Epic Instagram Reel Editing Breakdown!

What's up guys, it's Cristian Mercado and I'll be breaking down an epic reel that I created. It's probably my best one. I'll be breaking it down, giving you all the editing tips and tricks I use to make it my best reel yet.
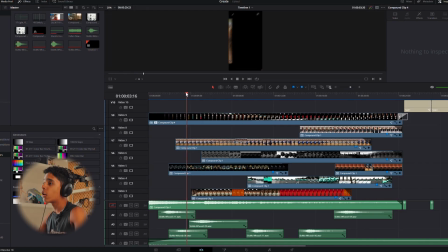Let's dive in. So, as you see here, there's a lot of clips.
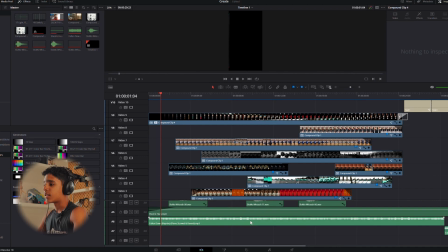It's kind of in a short time, about 30 seconds, but there's lots of sound effects, lots of video clips, and I'll make sure to break down everything.
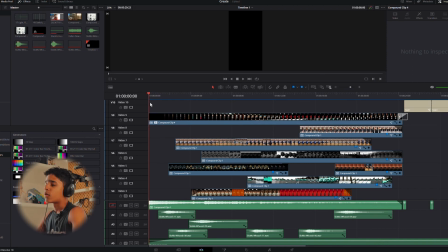So let's get to it. First, let's just watch the reel, so to get a hang of it. So let's watch it. Here's the reel.
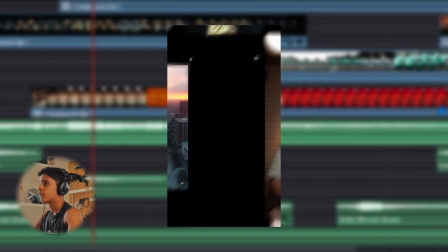Here, 5 types of sound effects you should be using to make a video understand that. Right.
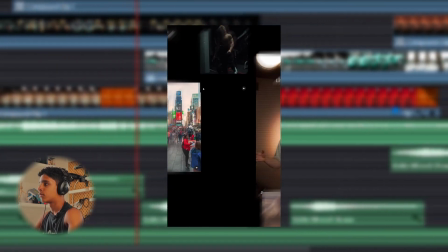These are used
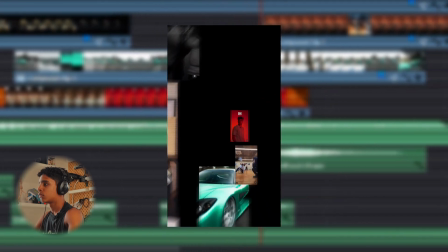I earned my first $100,000 on YouTube from doing product reviews, tutorials, and product comparison videos.
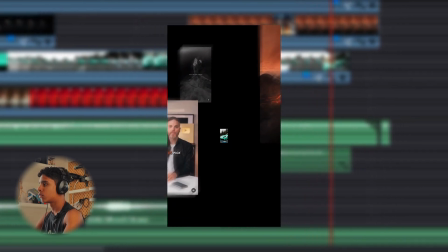Here's how. First, pick a product that people are
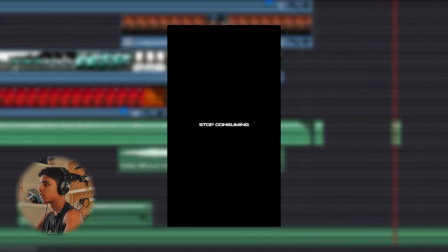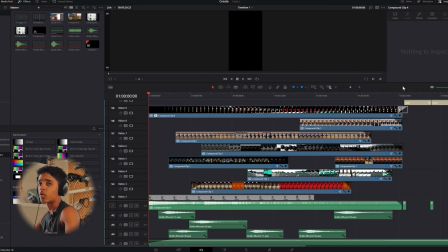This reel is basically just saying how you gotta, stop doom scrolling, consuming social media, and just start creating. Basically inspiration. If you're losing your creativity, just create something, you'll get your creativity back. Pretty basic stuff right here. And in the beginning, you see like all these reels coming in, like different things.
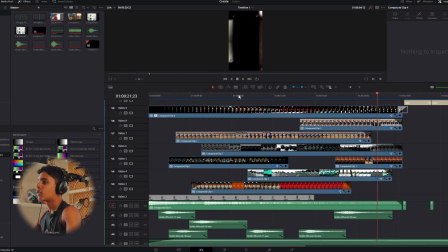They're mostly from my Instagram page. So I'll just show you first how I actually got those reels right there. So what I actually did is I screen recorded me scrolling through social media, just watching these reels. And then I crop them in. So let's look at this reel right here.
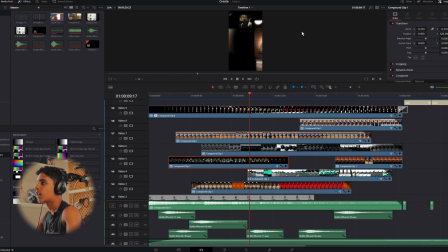This one would be the top one right here. You see, you can zoom in, zoom out. What I basically did, they were just whole clips, the whole screen, cropped them in. Then I keyframed their movement into the frame. So they would all go like this.
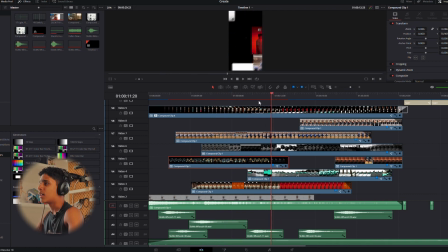It was actually pretty easy to keyframe them in. You just set the beginning point and the end point. Perfect like that, and it would honestly be good like that, all of them coming in and then the text at the end, but I wanted to make it even more digital look.
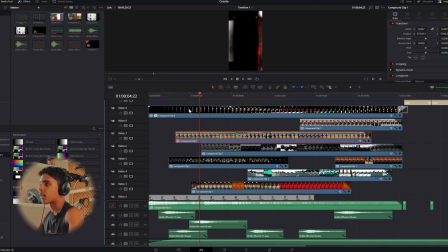So what I added, I went to, let's click on this clip, I went to the Fusion page.
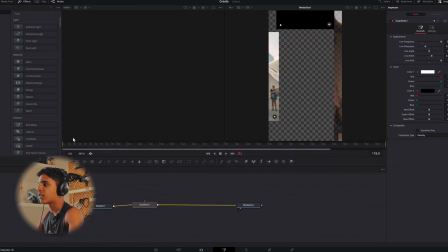Then here I basically added scan lines. Scan lines are like those lines you see, give that television digital effect. I love using scan lines and they really make it look really cool, so I added those.
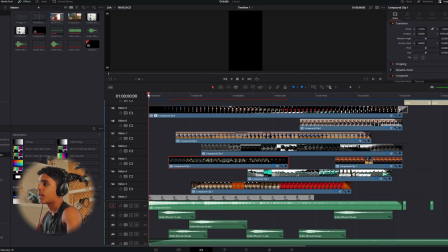Pretty easy in Fusion, DaVinci Fusion. Then I basically made them all come in different times to make it look random. I did the black background because I wanted it to look like you're going into a void, then all these reels just floating in the air. So that's why I used the black background, give it that new emotion effect. And it would have been good, with the music.
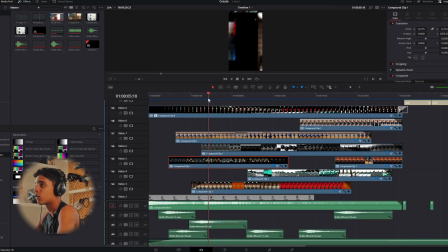But what I did, I added the audio for each reel, and then I also faded the audio. So when the reel passes by you loud and then once it's fading away, the audio fades away. So that was also kind of complicated, but I finished it. Then I added a whoosh to whenever a reel passed by you.
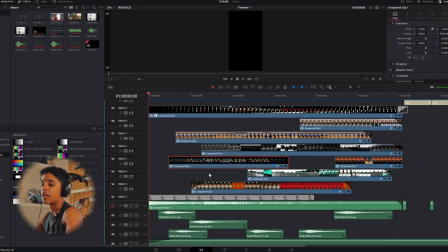Sound design is really important. So I think sound design is literally 50% of this reel. And all this whooshing, and at the end, added that click sound. It's just like a light switch turning on of this text. Stop consuming, start creating. And actually what I did to this text, let's go to the Fusion page.
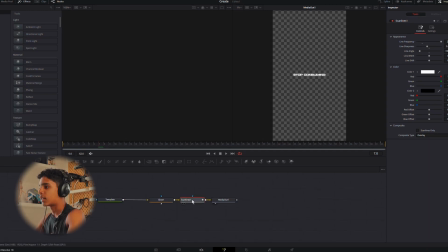You see that I added a glow and a scan line. So basically the glow just makes it pop out. So like it would have been just white, but then I added the glow, make it that digital effect, of course. I added scan lines, and I also keyframed the scan lines to be rotating.
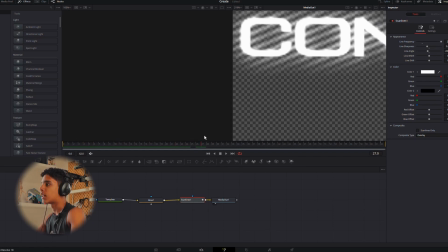If you see right here, when you go, the scan lines rotate, and that just gives it extra cool effect.
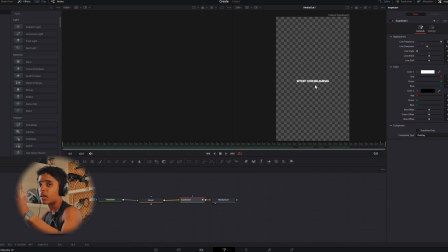I like having all the details right there. I'm a perfectionist.
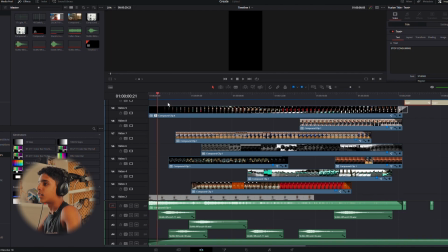Then that honestly would have been really good.
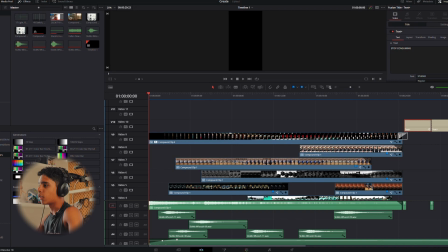But what I did, I went to the color page and then I went to a compound clip.